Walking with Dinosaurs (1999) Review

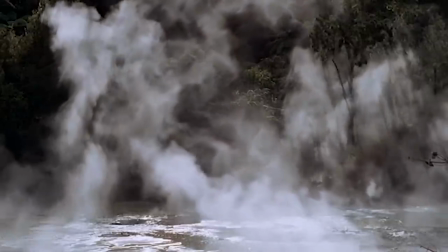(23:56)
As stated earlier, the episode has a very sickening feel to it, and the episode excellently showcases the last day of the dinosaurs,
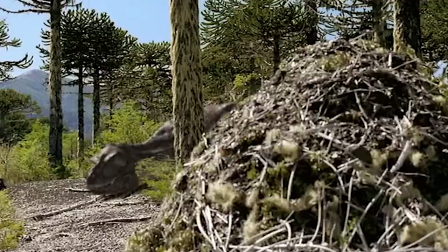(24:04)
showcasing how it affects the animals and the environment, and really makes it feel like the dinosaurs and the entire planet are on their last legs.
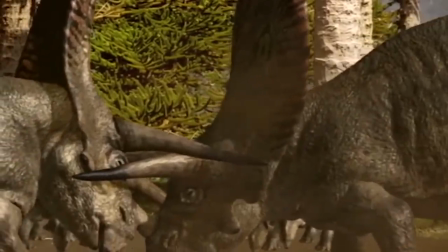(24:13)
The episode has some great highlights, such as the Taurosaurus fight and the Ankylosaurus confrontation,
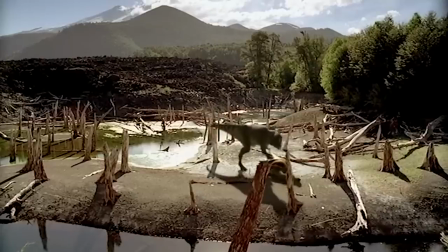(24:19)
but as it is the end of the Cretaceous and the final episode in a paleo documentary, an extinction scene would of course be present,
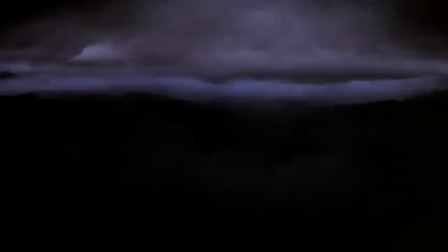(24:27)
and is most definitely a standout scene.
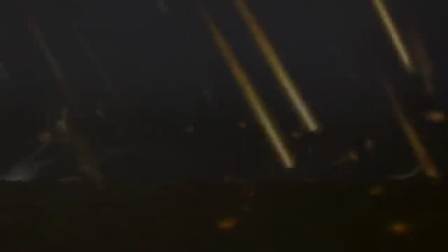(24:29)
This extinction scene has been criticised for being too short and not being very dramatic, dramatic, but really that was the whole point of the scene.
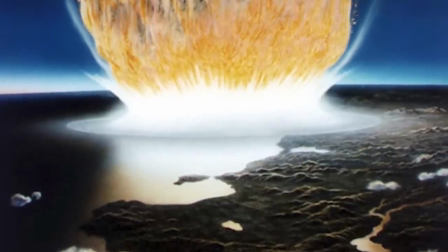(24:38)
Other documentaries in the vein of Walking with Dinosaurs make the extinction scene very dramatic,
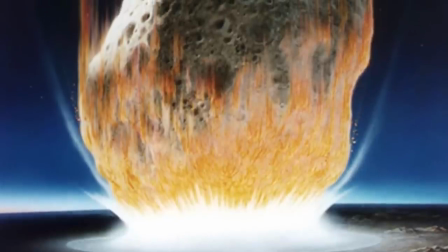(24:43)
showing footage of the asteroid and or comet hitting the Earth from space, with a fiery inferno following the impact,
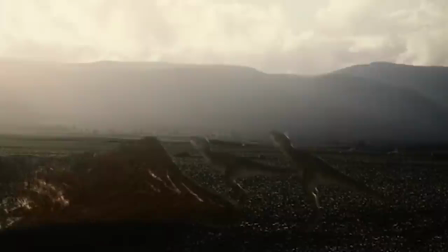(24:50)
but in Walking with Dinosaurs, the extinction is from a dinosaur eye view, experiencing the extinction alongside the audience in a more realistic manner.
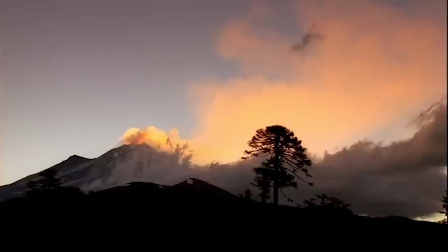(24:59)
With no music present, the whole event is very eerie to witness,
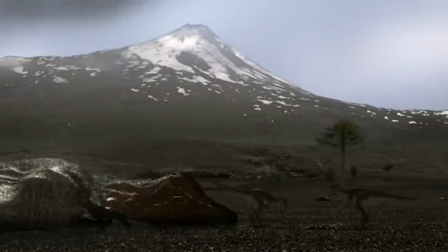(25:03)
and the blast front that flows over the mountains is terrifying without being too dramatic,
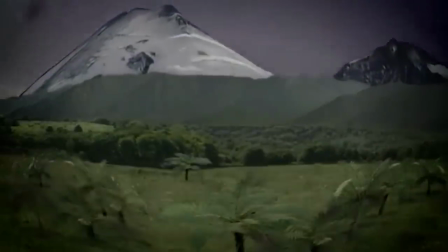(25:08)
with animals calling out in terror and having a subtlety to it that leaves it to the imagination as to what the impact was like without even showing
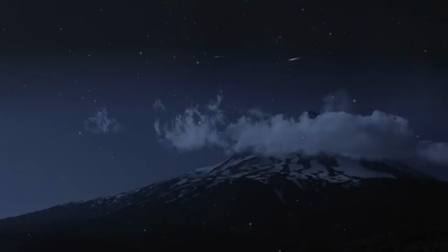(25:16)
it. This more subtle and quick extinction also has another benefit to it, in that given the context of the episode,
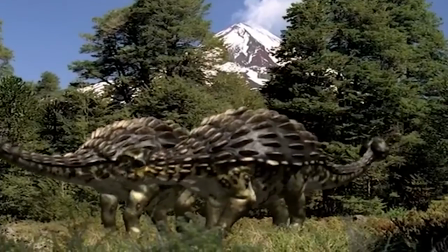(25:23)
the dinosaurs were already suffering due to increased volcanism, and the asteroids hitting the Earth effectively put them out of their misery,
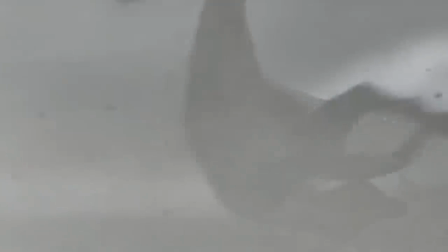(25:31)
literally sweeping them away as if they were nothing, showing the power the impact brought,
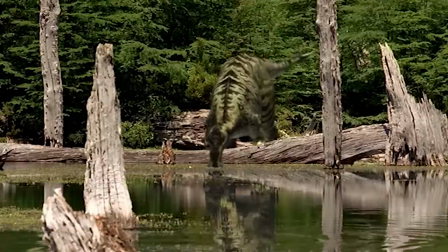(25:35)
while not being too dramatic, fitting in with the atmosphere and enthralling nature of the documentary.
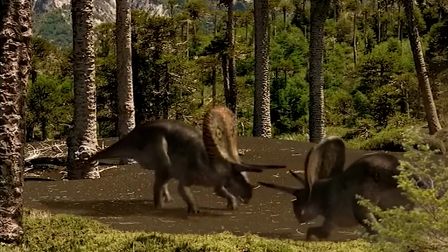(25:41)
Aside from the well-done extinction scene, inaccuracies still persist and some animals have quite a few, as we'll get into.
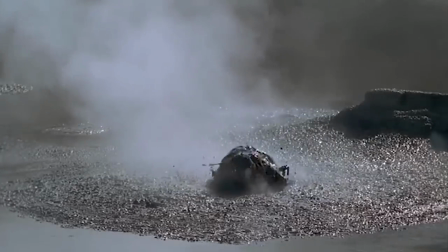(25:49)
The whole premise of the episode, that the end of the Cretaceous was a time dominated by increased volcanism, is inaccurate.
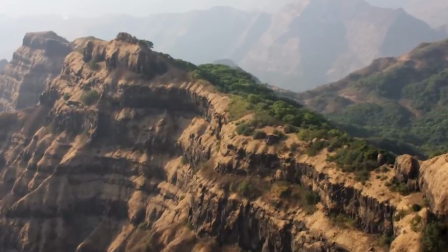(25:56)
At this time, aside from potentially the Deccan traps in India due to its close proximity to the extinction of the dinosaurs,
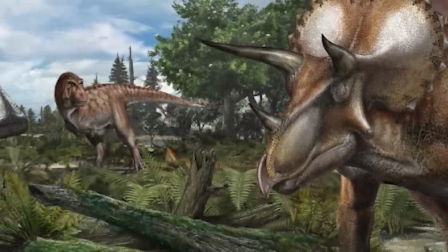(26:03)
life in North America and the rest of the world effectively functioned as it has done throughout the Mesozoic due to there being no substantial evidence that states otherwise,
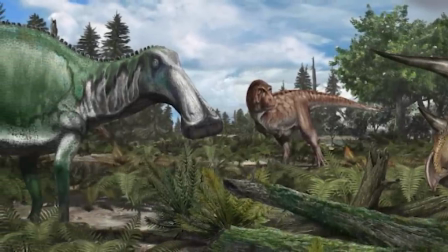(26:12)
so the animals presented in the episode would have not lived in a suffocating world.
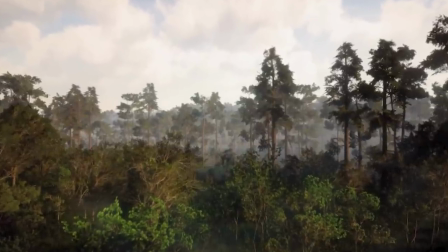(26:17)
The habitat of the Hell Creek formation is also wrong, as from what we know from fossil evidence,
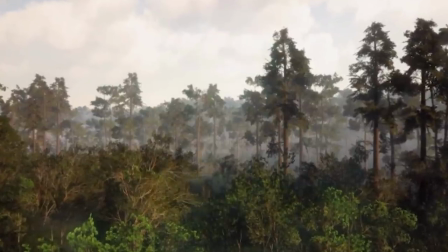(26:22)
Hell Creek was a floodplain environment with ferns, redwoods and palm trees being prevalent, rather than the ash fields presented in the episode,
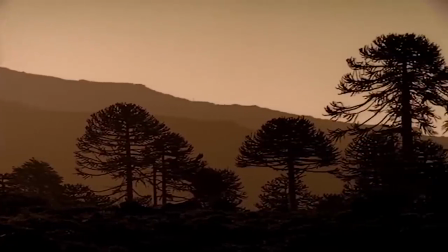(26:30)
although the Chilean filming location was chosen due to there being no grass, but even then it is an inaccuracy nonetheless.
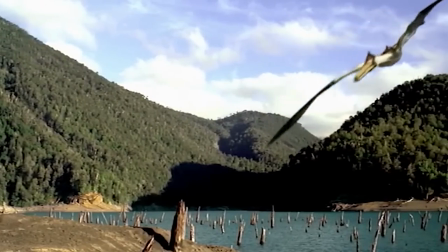(26:37)
The Quetzalcoatlus that makes a brief appearance in the episode is also far from what we know of the actual animal.
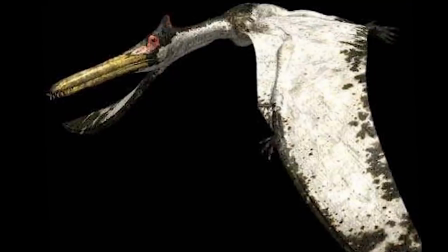(26:44)
The model's proportions are completely off, even for the time, and even possesses teeth,
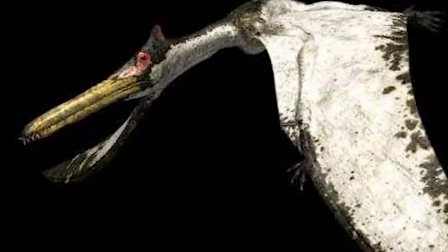(26:49)
likely due to the Quetzalcoatlus being a re-skinned Ornithochiris, but even so, an as-darked pterosaur with teeth is a very poor mistake to make.
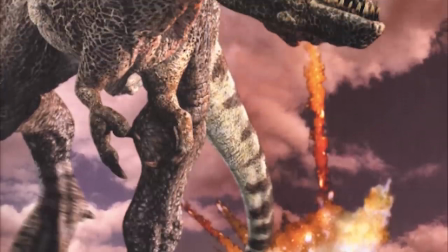(26:57)
The oddest design choice in the episode, and the one with the most inaccuracies, is sure to be the Tyrannosaurus,
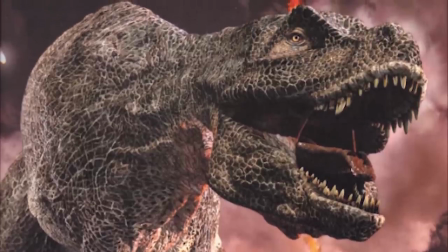(27:03)
which for being the most famous of all non-avian dinosaurs, was really not done justice.
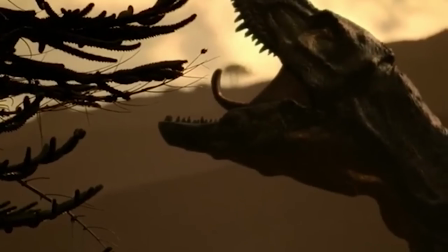(27:09)
This Tyrannosaurus design is heavily shrink-wrapped, has the wrong head shape, and a short tail that makes the animal looking balanced.
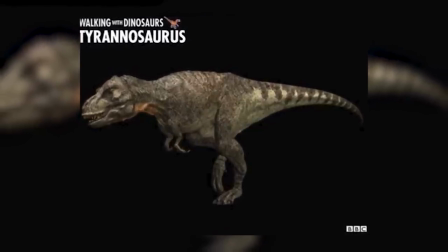(27:16)
The oddest design choice of all comes with the feet, which seem to possess hoofed nails, and overall don't look quite right.
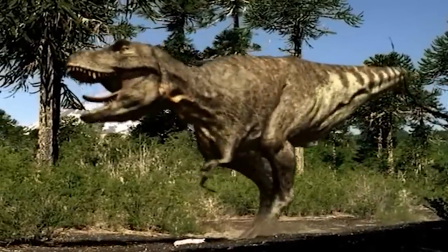(27:23)
The The only thing going for the design is the colouration, but aside from that,
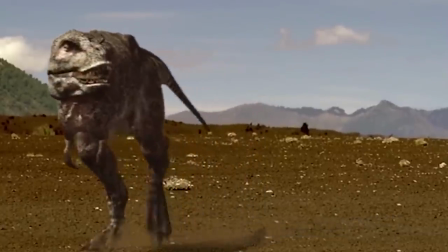(27:27)
it's probably the most baffling design choice in the documentary, and especially for the Tyrant Lizard King.
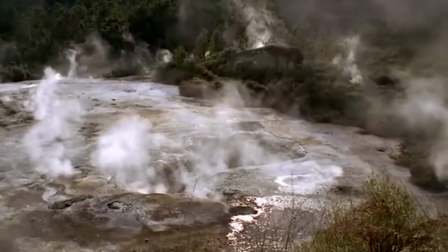(27:33)
All in all, Death of a Dynasty is a great episode, and a perfect end to Walking with Dinosaurs,
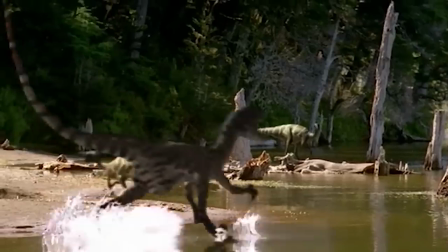(27:39)
and while not my personal favourite episode, it has plenty of memorable moments and is still an enjoyable experience.
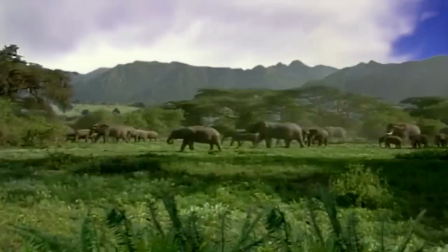(27:46)
Aside from all of the inaccuracies, the episode ends on a more positive note by showcasing that even in today,
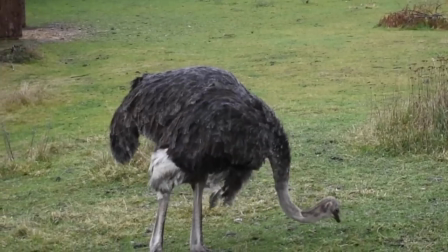(27:52)
in a world largely dominated by mammals, birds being extant dinosaurs still exist and shows that really,
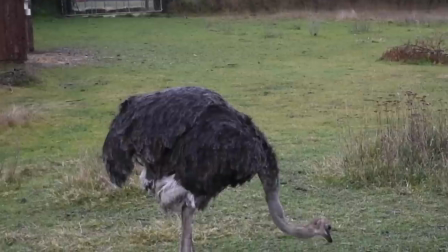(27:59)
we are still walking among dinosaurs to this very day.